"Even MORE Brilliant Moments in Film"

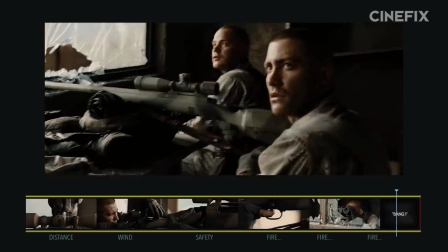14:30 So when the door bursts open with a bang and the pattern completes itself, but not in the way we've learned to expect,
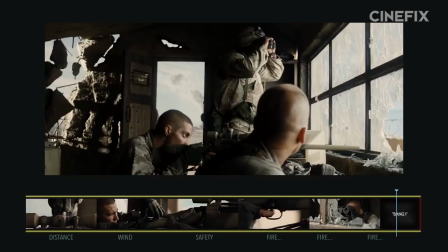14:36 we take a look at ourselves and what's just been happening and realize that all it took was a little nudge. And we've been sitting here hoping to see our hero make a stranger die.
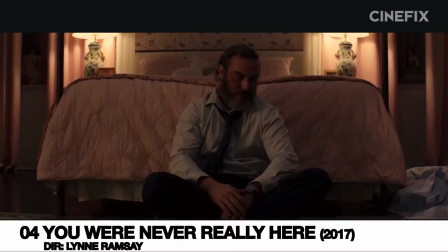14:47 For our fourth moment, we're turning to the climax from You Were Never Really Here. For a completely different way to achieve a very similar feeling.
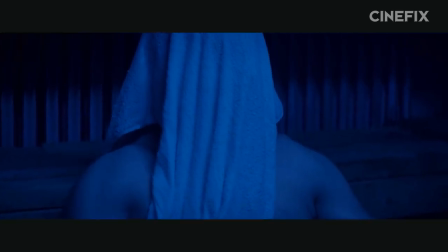14:53 We think this movie is ultimately genius in its empathy and insight into pain and violence, both as victim and perpetrator.
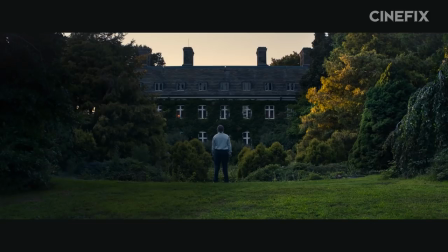15:00 But you should be aware that this moment involves some really graphic examples of violence, murder, and child abuse.
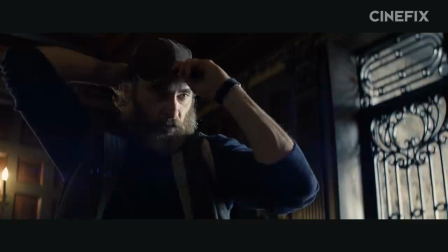15:06 And if you often find yourself uncomfortable with that kind of thing, you might wanna skip ahead. With that being said, early in the film, our protagonist, Joe, is hired to track down a missing girl named Nina.
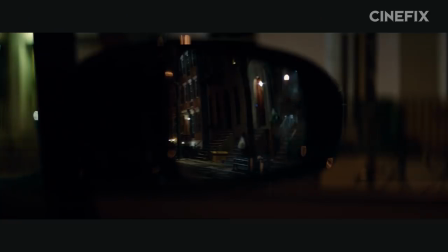15:15 After finding the house she's being held in, he goes inside to rescue her, and it looks like this.
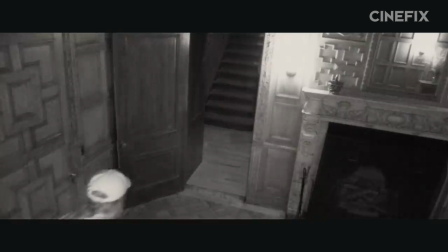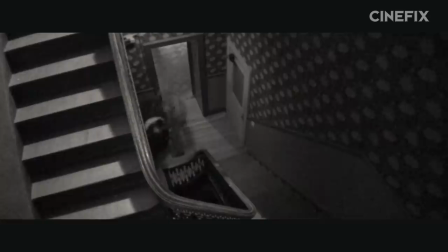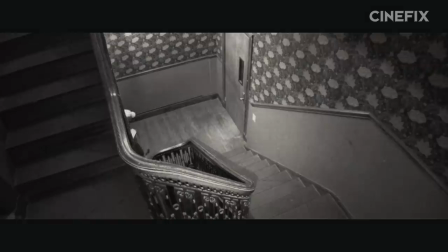15:34 And this, on its own, is a pretty brilliant sequence.
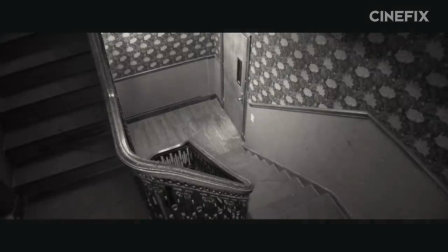15:37 Joe is presented as this ultra badass man with nothing but hammer pursuing child abusers, which practically screams out guilt-free skull bashing fun for us to expect.
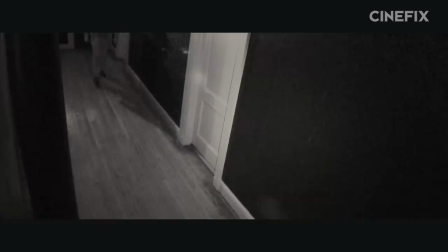15:46 Except, that's not what we get at all. This rotating surveillance camera aesthetic completely subverts normal fight sequence suspense structure.
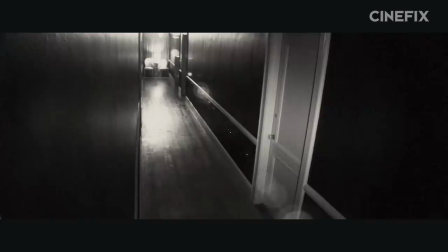15:54 Instead of ramping up slowly to a violent payoff we feel like we both want and have earned,
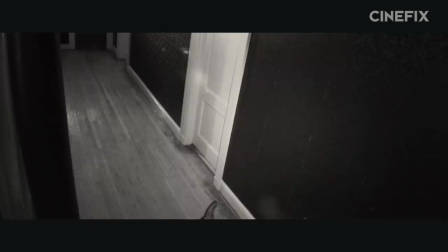15:58 this sequence alternately shocks us with violence and then deprives us of it in such a way that we can never quite get our expectations underneath us.
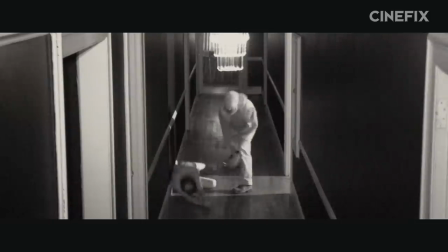16:06 It continuously frustrates us by giving us violence we didn't want yet and then taking it away just as we start wanting it.
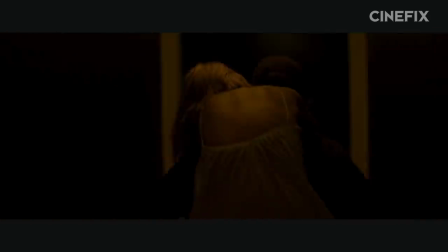16:11 It is violence at its least satisfying. Joe rescues Nina, but it doesn't last. Men track him down and take her back from him.
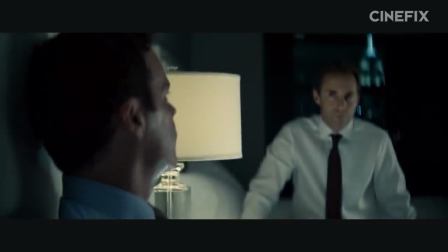16:18 They are city police bought by the rich and powerful to support a child's sex ring where they trade children back and forth.
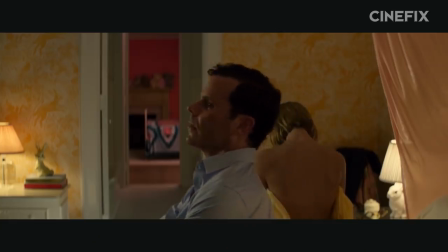16:24 And Nina is the governor's favorite.
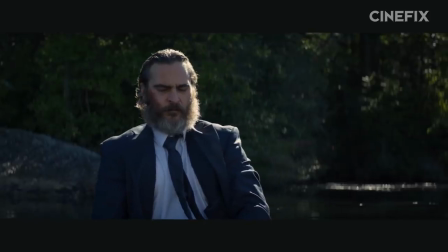16:25 By the time Joe figures all this out, he's lost just about everything he cares about in life and is almost entirely consumed with hatred and us along with it.
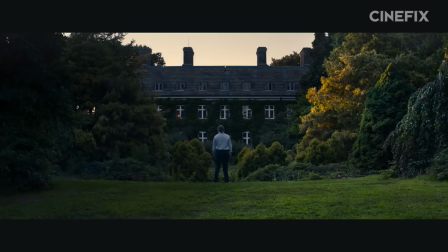16:33 He heads to the governor's estate, hammer in hand, and finally we get our sequence.